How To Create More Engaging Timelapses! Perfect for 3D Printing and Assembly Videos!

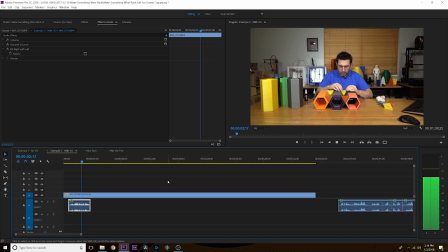(8:00)
Play this time lapse.
All right, and then I wonder if I can just...
And then we use this one.
I'm gonna spray these real quick. I will use the runny stuff to put it down the side.
Okay, and upcoming here we have a spot where Joel actually uses the spray again, and he sprays that.
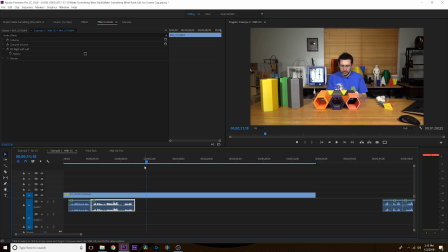(8:19)
And I know I have that sound effect selected, so I'm gonna go ahead and use the left and right key to kind of position where I want to make a cut. Again, I'm hitting the C key to bring up the blade tool, and I'm making a cut here, so I know that he's spraying with the spray bottle right here.
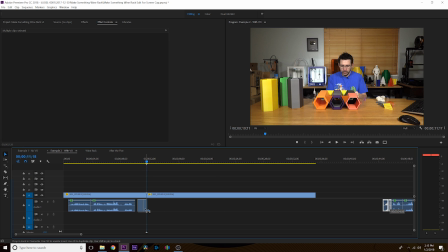(8:34)
And we'll bring this over. And then I go.
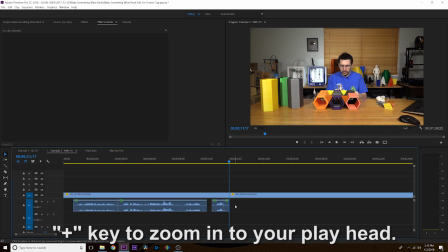(8:39)
So right there is the spray. I've already made a cut where that is. I've used the plus key to zoom in. And we're going to line up those two. And then I go. Cuts, so that we see the spray exactly when the spray happens. Perfect.
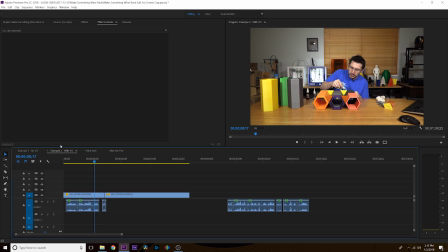(8:56)
Now he did use that spray elsewhere, I believe, further back, so I can actually, because I've cut around the spray, I can put that in there if I wanted to, right here. Now what I'll do is I'll hold the Alt key and I'll drag this so that it makes a copy.
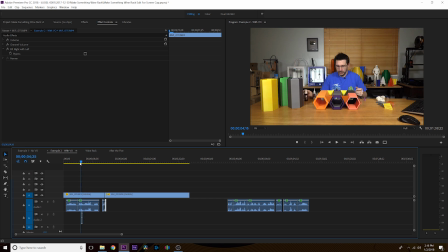(9:15) Spray these real quick. I will.
And we'll play that again.
I'm gonna spray these real quick.
And then I could go through and show you how I lined everything else up, but I think you kind of get the gist. We'll go ahead and do that, and we'll come back over to the original.
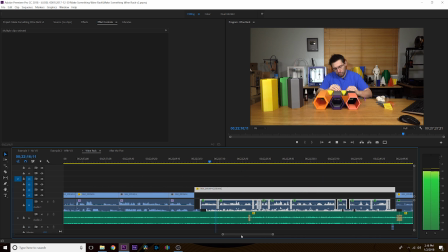(9:29) All right, and then I wonder if I can just, I'm gonna spray these real quick. I will use the runny stuff.
And that adds just a little bit more authenticity to what you're trying to do. And that's it. I hope you found this useful. If there's anything else that you'd like to know, or if I went too fast in the video, or if there are any other techniques that I've done in Joel's videos that you'd like to see a tutorial for, just let me know down in the comments. Well, that was awesome. A really big thanks to my editor, my brother from another mother, my friend Sean Connolly, for putting that together. If you made it all the way through and you found that interesting, Sean would love to be able to teach more aspects of how he actually produces the content of the footage that I give him for the 3D Printing Nerd channel. And if that's something of interest to you, please leave a comment down below and let me and Sean know kind of the procedures and processes you'd like to see. If you want to learn more about the proxy workflow we've employed so that I can film and he can edit when he's thousands of miles away, let us know. If the time-lapse stuff is something you want to see, or just even the simple nonlinear editing, taking footage and overlaying it, or using 2 camera angles and syncing that up, it's all fair game. I really love that Sean is extremely talented in being able to do this. So if there's something of interest to you, leave a comment down below, let us know what you'd like to see, and then if there's enough interest, Sean can put together another technical know-how video. Beyond that though, again, a big thanks to Sean for putting that together. Don't forget to subscribe to this channel if you're not, to see more cool videos like what Sean has produced. Ring that bell to be notified of when cool new stuff is uploaded to the channel. Big thanks to everybody that supports me via Patreon and YouTube Red and for letting the ads play. And Patreon funds are what allow me to hire Sean to edit the videos. So I especially appreciate my patrons because they allow the content to be much better. Hey, you know what? Beyond that, don't forget to hug each other more because, well, I love you guys. As always, high five.